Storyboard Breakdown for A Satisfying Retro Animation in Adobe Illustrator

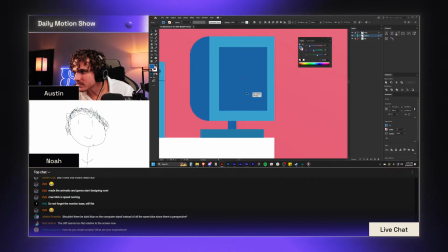3375s
It's looking a little funny.
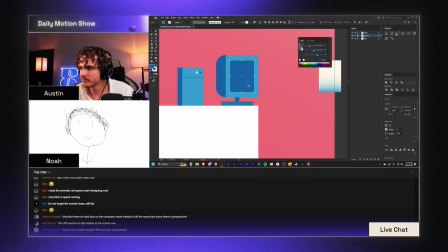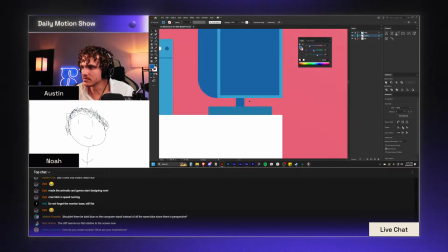3384s
What if we make this a really big screen? Like it fills up almost all of this space, alright?
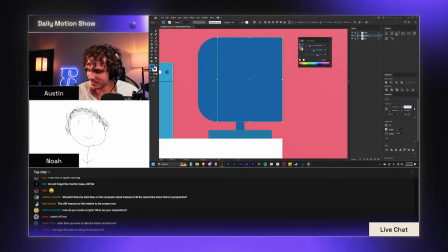3396s
And yes, there goes the indent. It's all gone. It's all gone now. We're gonna have this come in by like 0.9 maybe.
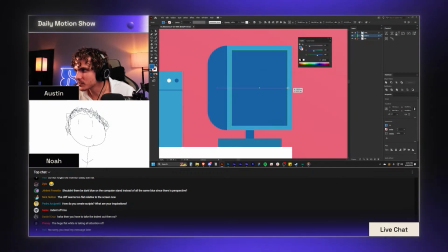3404s
And then just get this to be the same width around there. Same margin.
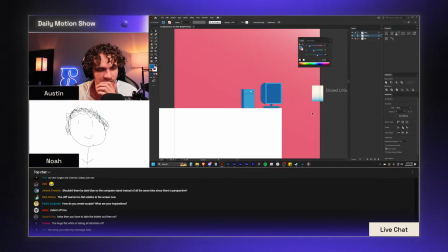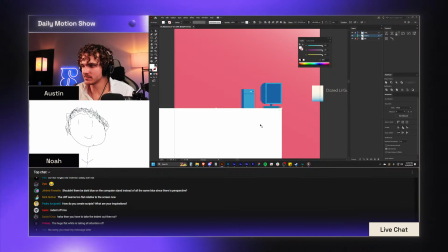3418s
The huge flat white is taking all attention off. Then you know what?
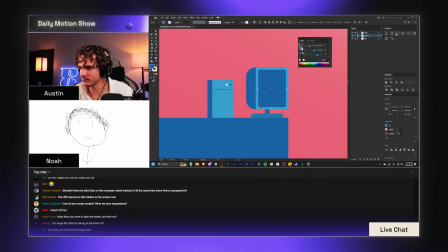3423s
Here we go. We are revising what each of these things mean, what each of these colors are used for.
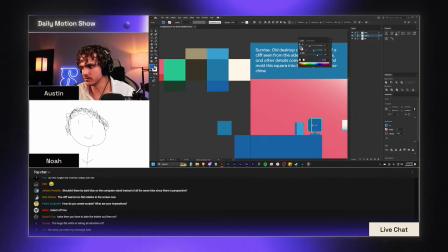3430s
That's gonna stay the dark blue because that's what we're using as our black for right now.
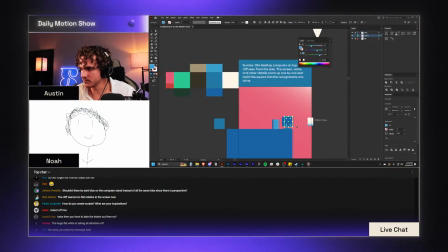3435s
And then this can be white.
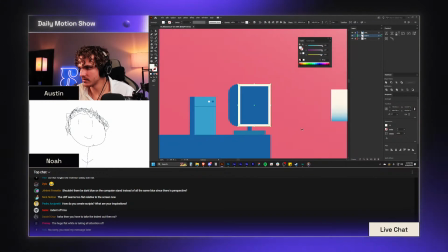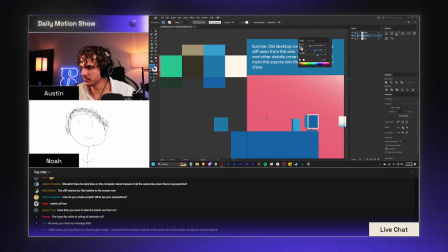3445s
This comes down to that blue, or I guess it can be the bright blue.
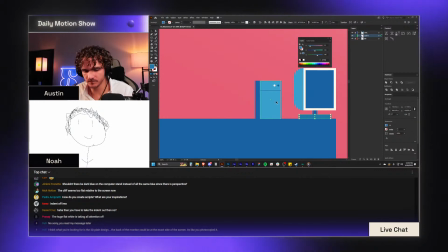3453s
All right, the rest of the stuff can stay the same. This can change to a white as well.
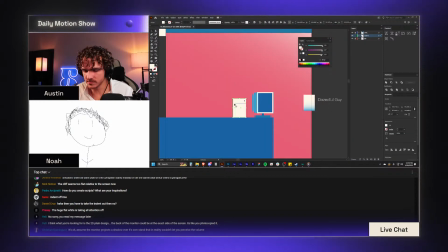3464s
Okay, and then we'll do this as the light blue. Why is that all grouped together already? Silly me.
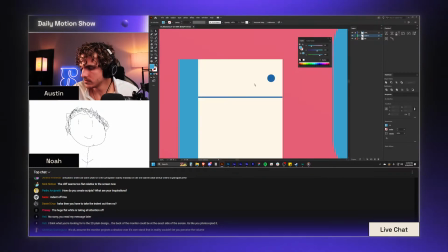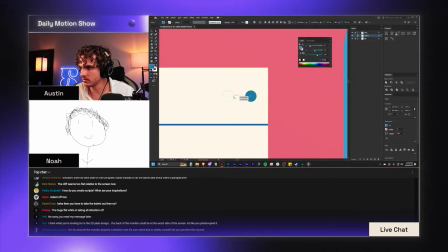3478s
This can be that color. This turns into that color.
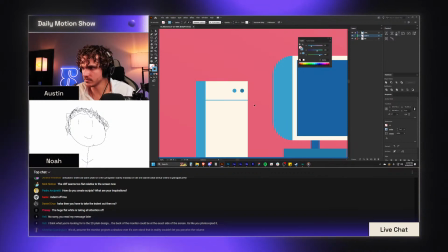3485s
This changes to that. Does that feel better now?
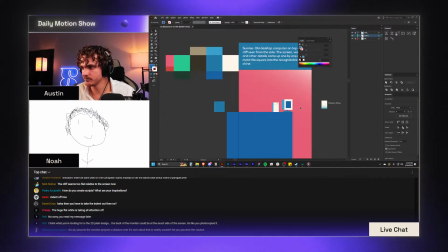3491s
And then can we make this thing smaller again? That's feeling a bit better, I would say.
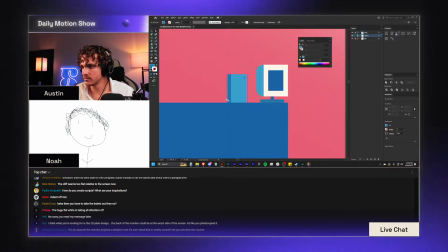3500s
I think so. Yeah. All right, we're getting somewhere with this.
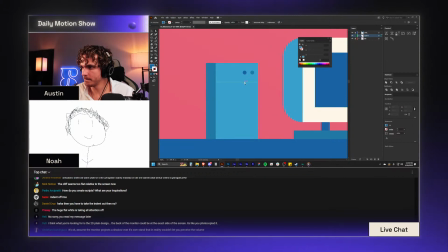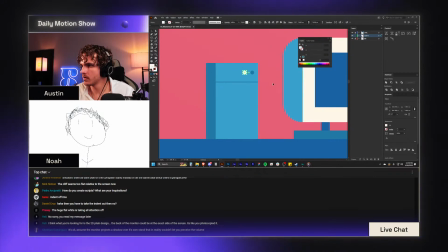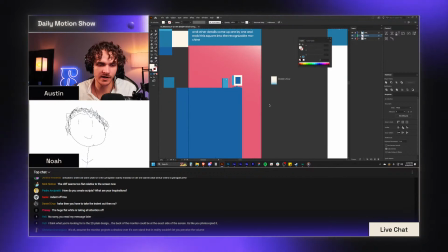3516s
There we go, guys. All right.
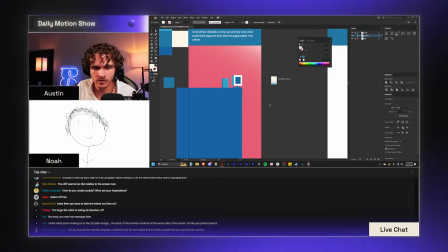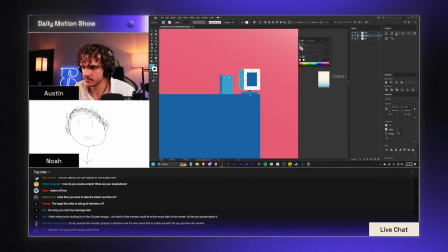3530s
This feels a lot better, I think.
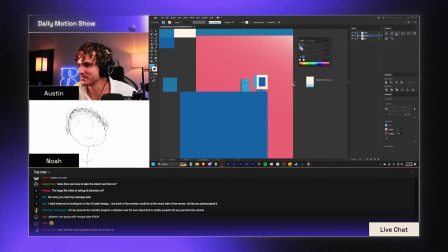3535s
Now add the circle gradient inside the screen. I don't know if it should have the gradient in there.
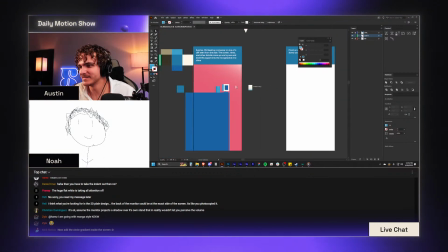3541s
I feel like it should just be the flat. I feel like that's more true to the vibe, right?
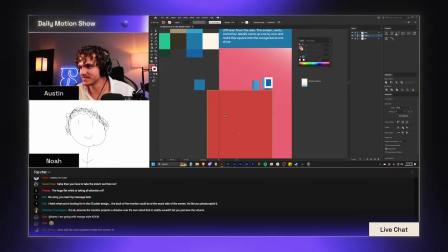3553s
I just had to test that out and see if it did anything. It does not.
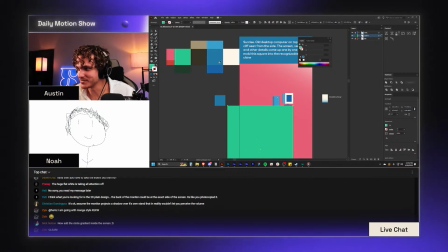3560s
Then I gotta fix the gradient in the background if I'm doing that too. Geez, there's like so much stuff to consider with this.
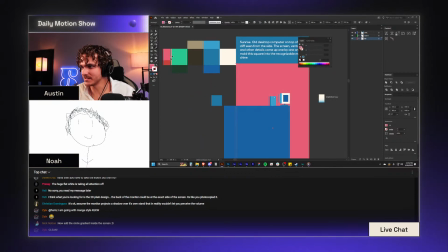3568s
This can just be back to that flat color.
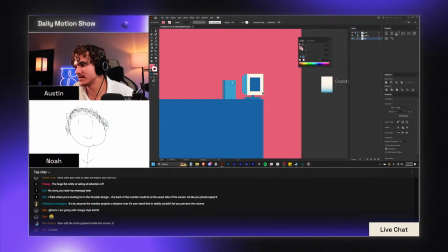3573s
Now it's nice and clean again. And I feel better about it.
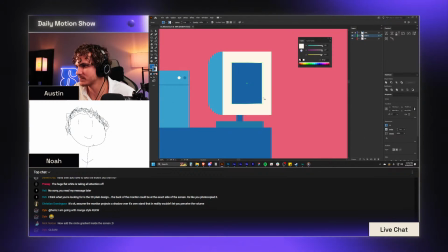3577s
And as far as a gradient goes, we can just have this thing be like this.
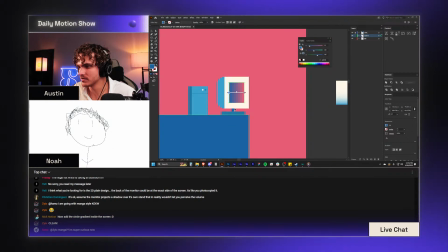3588s
We'll do like a pink to the dark blue.
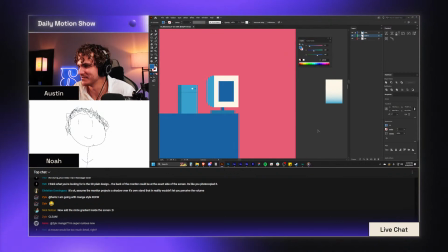3595s
That might just be too much. I think I'm just gonna go with the flat and just say that's how it is.
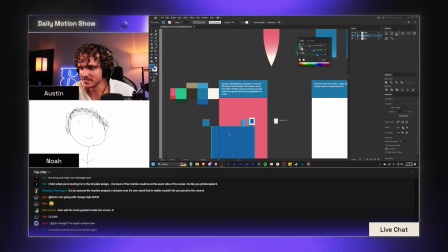3602s
Yeti says a mouse would be too much detail, right? Probably.
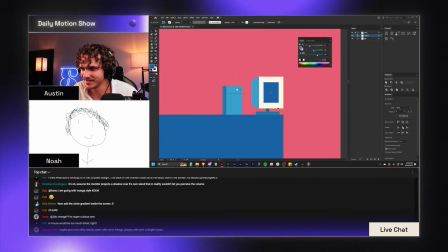3607s
I would think so, because then I gotta add like a... Then why wouldn't I have a keyboard, you know?
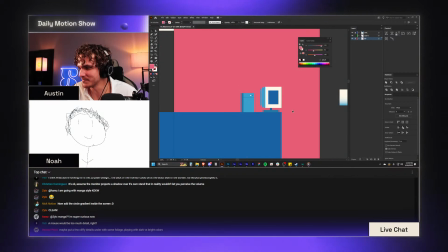3613s
And it just like opens up Pandora's box on us on that.
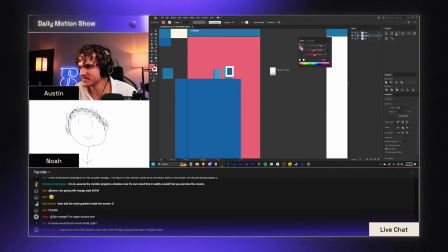3616s
Maybe I move this back a little bit so it's centered, but there's like the cliff edge there.
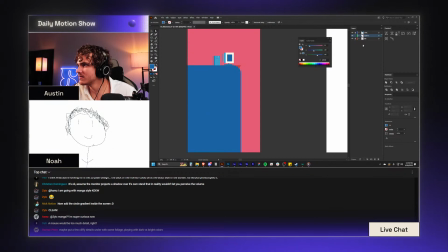3624s
And then is there something I can do to like... Are we just making it more interesting by the second?
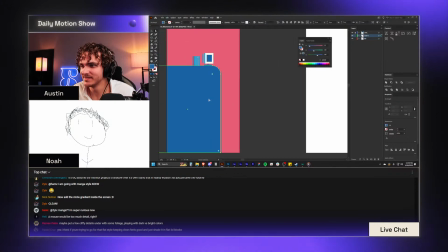3635s
That feels better, I feel like, you know? And then maybe there's some weird shit that we can do with this.
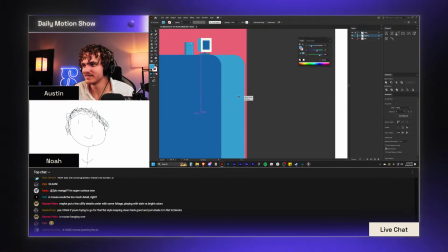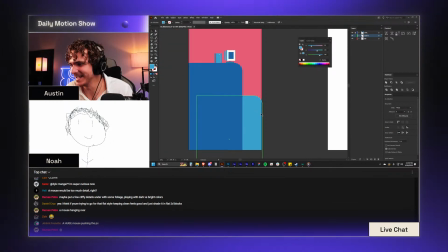3651s
See, like I'm already back to overcomplicating it again. It can just be like this and that's it, you know?
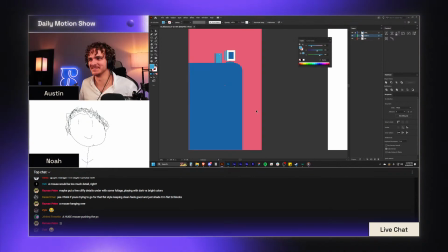3659s
Jeremy says a huge mouse pushing the PC. That's funny.
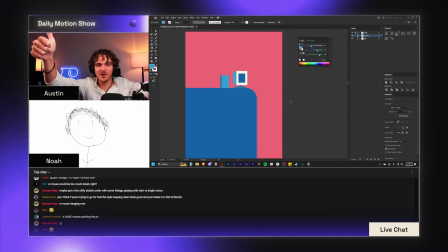3666s
This feels better. I am okay here. We're getting somewhere, all right?
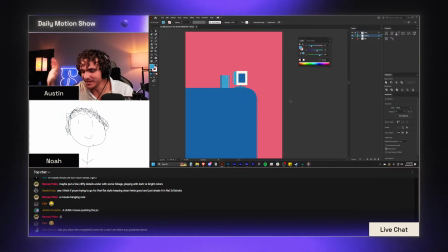3672s
And once we've made decisions on this and we have the other scene for reference, this will feel better.
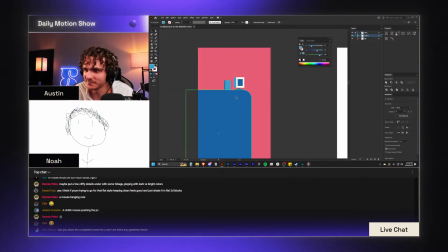3677s
Nick says, can you show the completed scene for a sec? Are there any gradients there? Oh, there are.
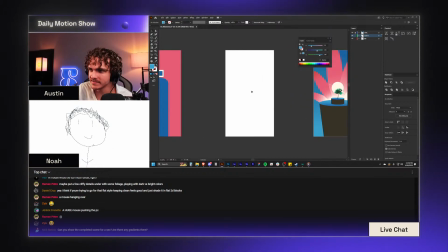3681s
But also, keep in mind, once we're past this beginning section, we're in this like computer world.
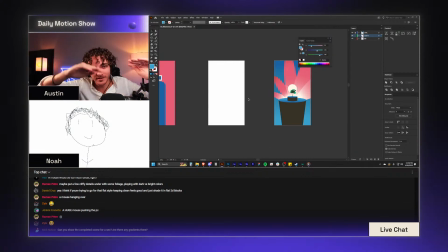3689s
Like we're zooming into the monitor and there'll be like pixel scan lines and stuff.
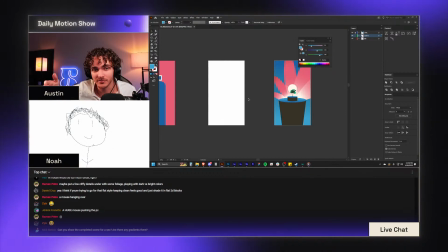3692s
So we could afford to have actually like just limited gradients to that section and nothing else.
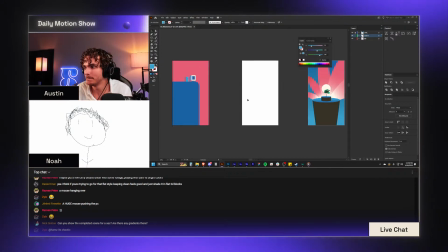3700s
That could work. Might match up a little better.
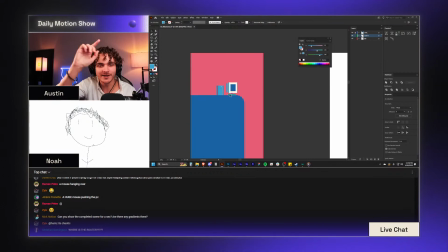3705s
Who's to say? Christian says, where is the router? There's no internet here. We're back in the 80s and we'll have our...
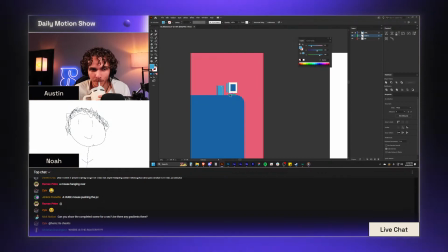3713s
We can have a modem. That could be fun. What are other...
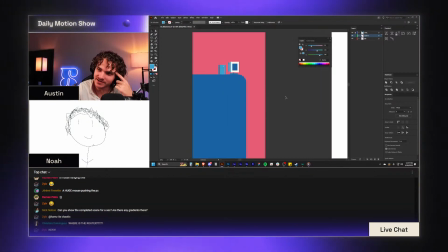3719s
Is there anything else that would just like be a fun, easy thing to add to this? as a little detail or something. I don't know. Do I dare try and add a gradient here?
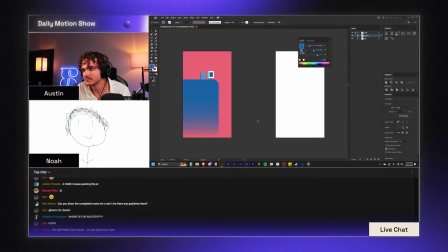3739s
You know, that doesn't feel too bad. That feels kind of nice.
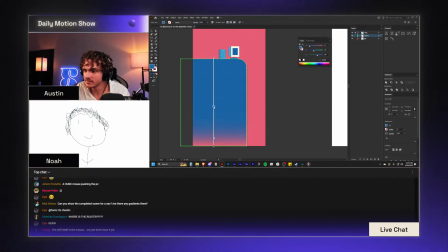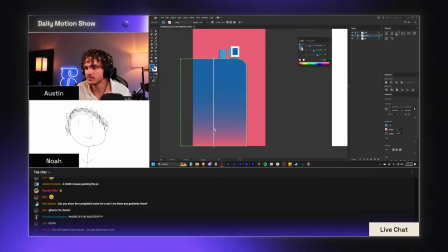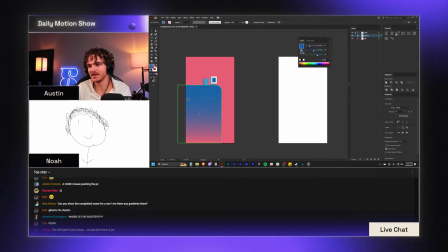3755s
How do we feel? Yes gradient or no gradient? I kind of feel like I'm still on team no gradient here.
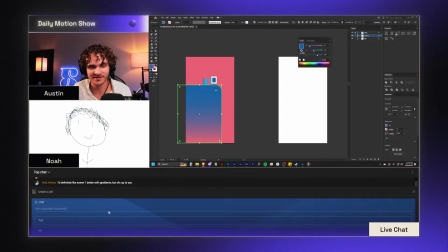3766s
What do we think, chat? Yes or no on scene 1 gradient?
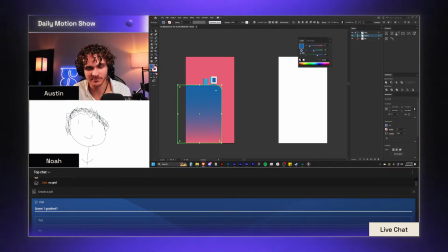3775s
Yes or no? Let me know.
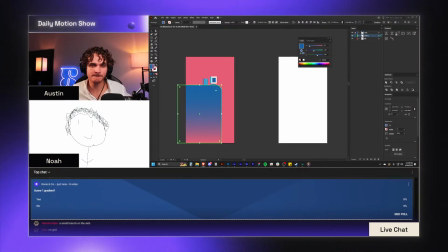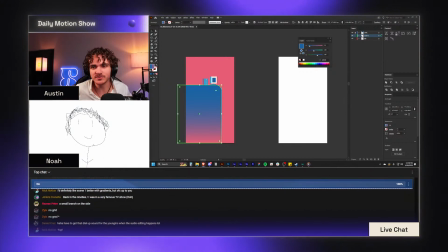3785s
How do we feel about it? Place your votes to gradient or not to gradient in this first scene.
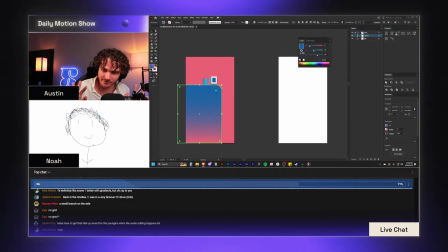3791s
I am okay either way. I will say I'm kind of leaning towards no gradient, just keeping it super clean.
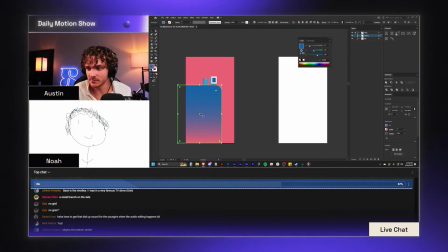3800s
But who's to say? Somebody says maybe make the bottom white. You know what? We gotta try it out just for the vote here, just to see what it's like. What are we thinking?
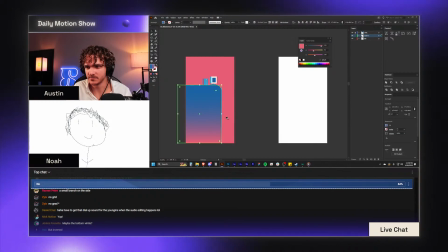3812s
What are we thinking, guys? Somebody also says this, but inverted instead.
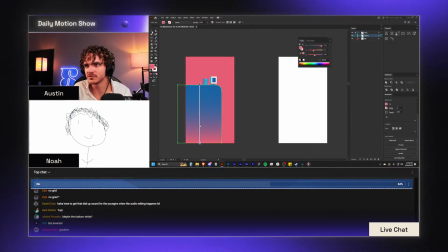3821s
So I guess we'll try that real quick. Hold on.
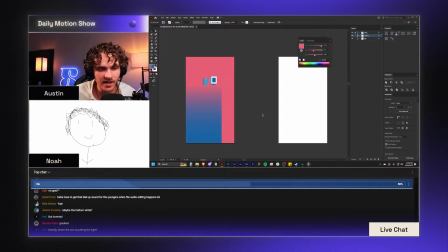3829s
But then it's floating on nothing, you know?
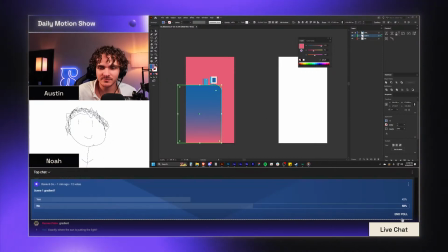3835s
All right. It's a close race, but after 12 votes, it's looking like no gradient, y'all.
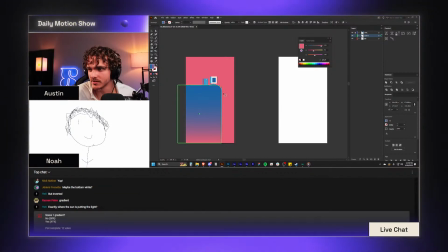3842s
No gradient on this first scene, and you know what?
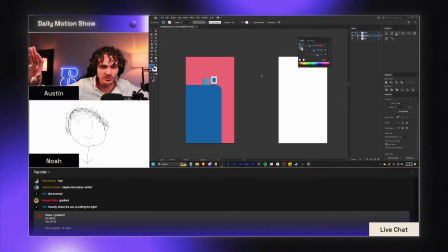3845s
That means that for these other beginning shots, before we get into this computer zone, and also for the end shot, we will have no gradients.
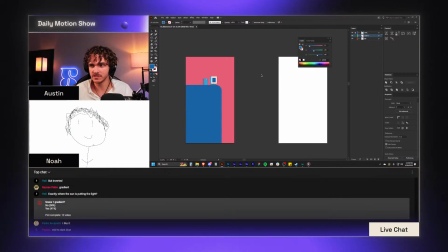3854s
Easy peasy.
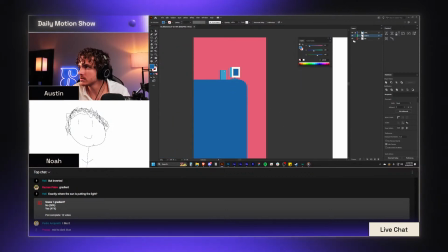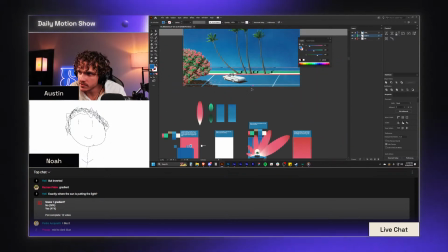3861s
Let's look back at this reference real quick. Anything that would be helpful here?